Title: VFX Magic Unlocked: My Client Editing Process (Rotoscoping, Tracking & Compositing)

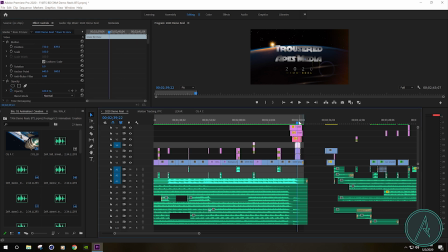37:37 Now these bottom pieces right here, that was just a little touch that I was like, you know what? It needs a little something else. It needs a little, like a little spice on it. So what is that? It's actually a combination of 3 different layers of the same thing with different effects on it.
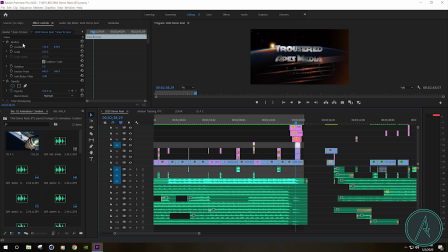37:54 So let's go ahead and take a look at this first layer. Yeah. A whole bunch of stuff. Bunch of fun stuff over here.
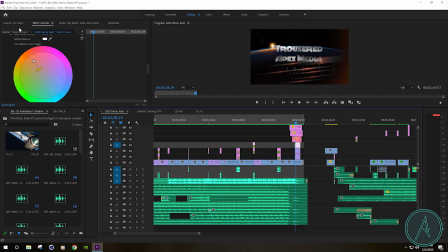38:07 So we'll just forget about all this stuff up here for now. That's all like color and other different things that I applied to it to get different looks and effects on it. So the one thing that we are going to be focusing on is the blur.
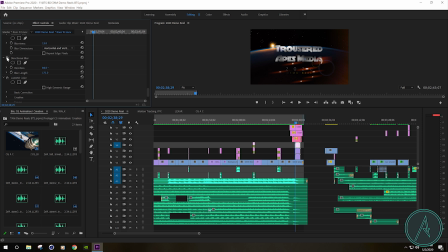38:23 Yeah. So basically it was that. So it's a very simple hand-drawn animation.
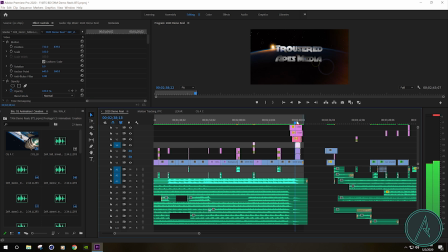So I took a very simple animation and I was able to create some very interesting effects with it
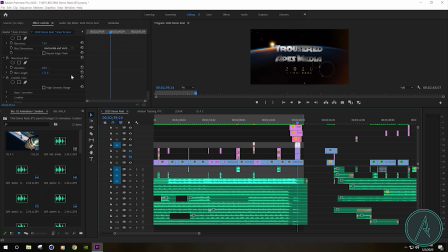38:53 by applying different colors to it and adding directional blur. Now, my idea was to make it look like it was some kind of like a sci-fi flare. So we actually have several different pieces here. This is just the white piece to make it look like it's, bright and it's hot.
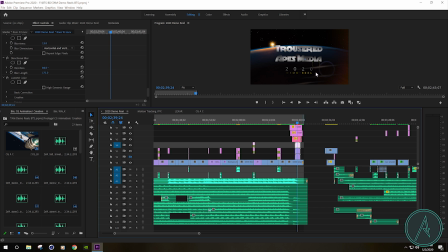39:12 Then we have that really slight little bit of color. And I actually have 2 different blurs going on here. I got the Gaussian blur. See how it goes from sharp, and then we turn on that Gaussian blur, and it just kind of makes it fill out that body just a little bit more.
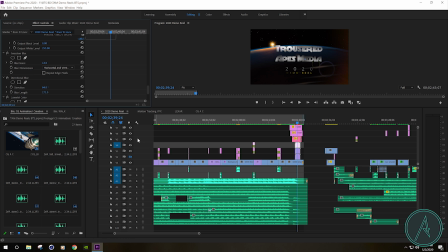39:32 And then, of course, our bottom layer. So all those pieces together, it makes it look like, there's some kind of a cool flare that came in to reveal the final piece.
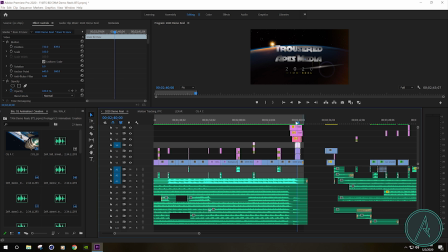39:46 And I think that works great. I mean, it's just another piece of, wow, even at the very end, the logo looks great. All right, and that's the video for today. Again, the thing to remember is, how do we tell the story? What are we working with? What are the different pieces and elements that we can use to best tell the story? So it's just a matter of looking at it and using your creative style and your creative taste to tell that story. And again, it's all about the story. Everything that you do to it, all the sound, color, the visual shots, the way you edit, it's all telling a story. So the most important thing is to answer the right questions and to tell the right story. For our next video, I'm going to be doing a full breakdown video of the short film 1000 Ships. I'll show you what I had to struggle with as an editor and as a producer to make this short film happen. So I'll see you guys next time.